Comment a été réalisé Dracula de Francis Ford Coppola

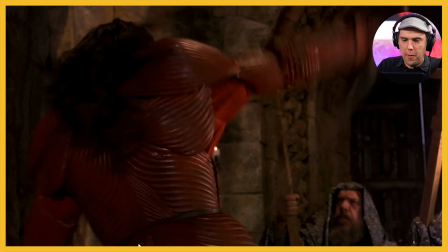16:41 Et regardez le raccord, là. Hop! Sur ce plan, il tire l'épée.
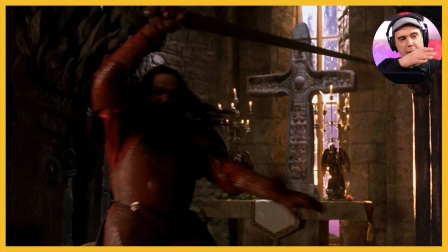16:46 Et regardez la suite. L'épée est passée devant, ce qui donne un raccord franchement virevoltant, incroyable.
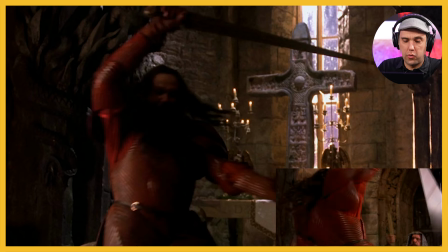16:54 Bon, franchement, je me suis repassé un bon nombre de fois ce raccord, je le trouve incroyable. Et hop, il repasse, là, on a...
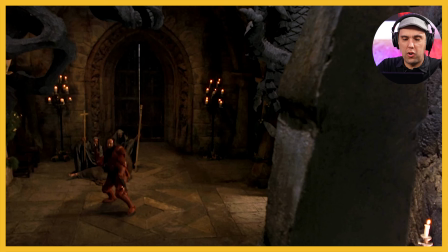17:01 C'est un enchaînement, vraiment, ce raccord-là, après, dans la foulée, est vraiment super. Et donc là, on comprend que la cible est toute désignée, elle est là. Il fonce.
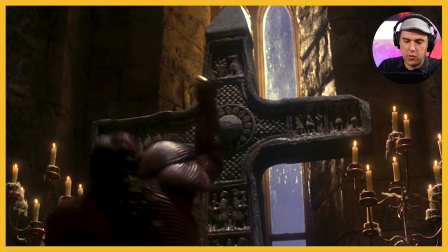17:13 Boum, il plante. Donc là, on a un cut coup, hein, vraiment sur la croix. C'est vrai.
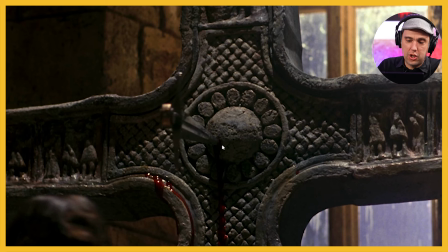17:20 Et là, on a un resserrement sur la croix. On voit qu'il y a déjà, hein, du sang qui a coulé, parce qu'évidemment, je pense que ça a dû être compliqué de faire couler directement.
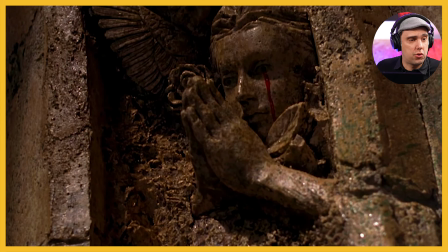17:30 Là, on a une dramatisation supplémentaire, c'est-à-dire qu'on comprend que pendant ce temps, il se passe d'autres choses. Là, on voit que les statues commencent à saigner.
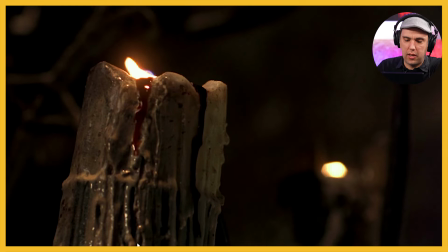17:42 Ça y est, la bougie, voilà, du sang émerge de partout.
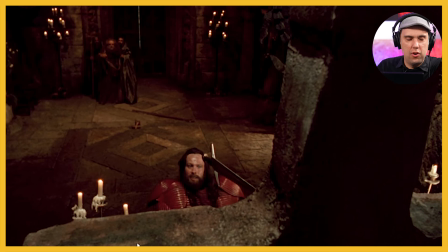17:47 Allez, dans le Graal, il le récupère dans ce Graal. On sent que l'image, d'ailleurs, est rougeâtre, déjà, comme, on va dire, une vision de ce qui va arriver par la suite.
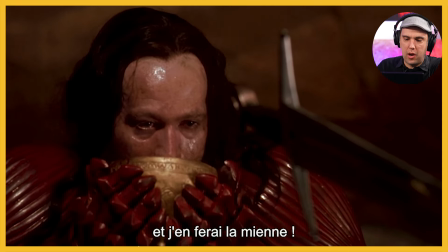18:00 Et là, on a eu un resserrement dans l'axe, comme si, voilà, l'intensité était plus forte.
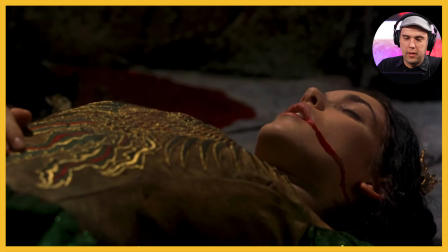18:06 Et là, il boit. Et là, regardez, magnifique, cette élévation avec le sang qui arrive, comme une menace.
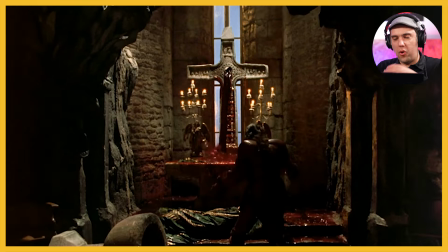18:15 Lui, regardez l'émotion. L'émotion est forte, et regarde ce plan. Ce plan est magnifique, avec le sang comme ça qui coule de partout.
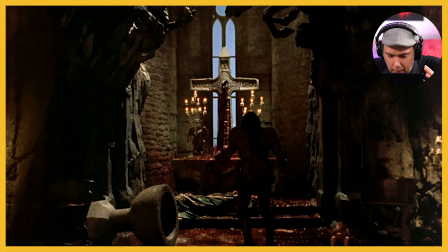18:21 On sent qu'on est dans le sacrilège, dans quelque chose qui est terrible. Avec la caméra qui recule, c'est... incroyable, enfin ce plan, il me fait toujours un effet de fou.
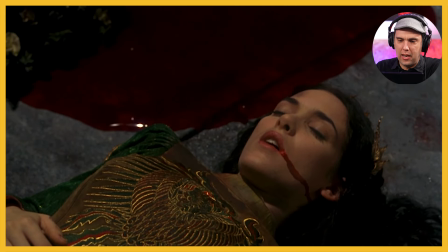18:31 Lui qui regarde partout, mais qu'est-ce qui est en train de se passer? Là, le sang qui se rapproche de sa promise, c'en est trop pour lui.
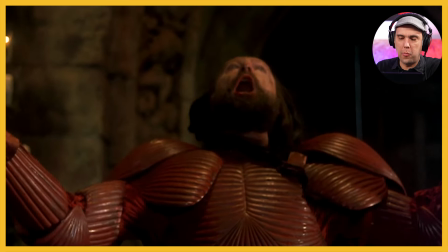18:37 Et là, regardez, il hurle comme une bête. Hop, les flammes, Dracula. Waouh. Ça vous lance un film, franchement, quelle introduction incroyable. J'espère que ça vous aura intéressé. Si c'est le cas, mettez-moi un like. Si vous souhaitez que j'analyse d'autres films, dites-le moi dans les commentaires. Dans 2 semaines, j'analyserai Mulan Drive de David Lynch. D'ici là, à bientôt. Ciao.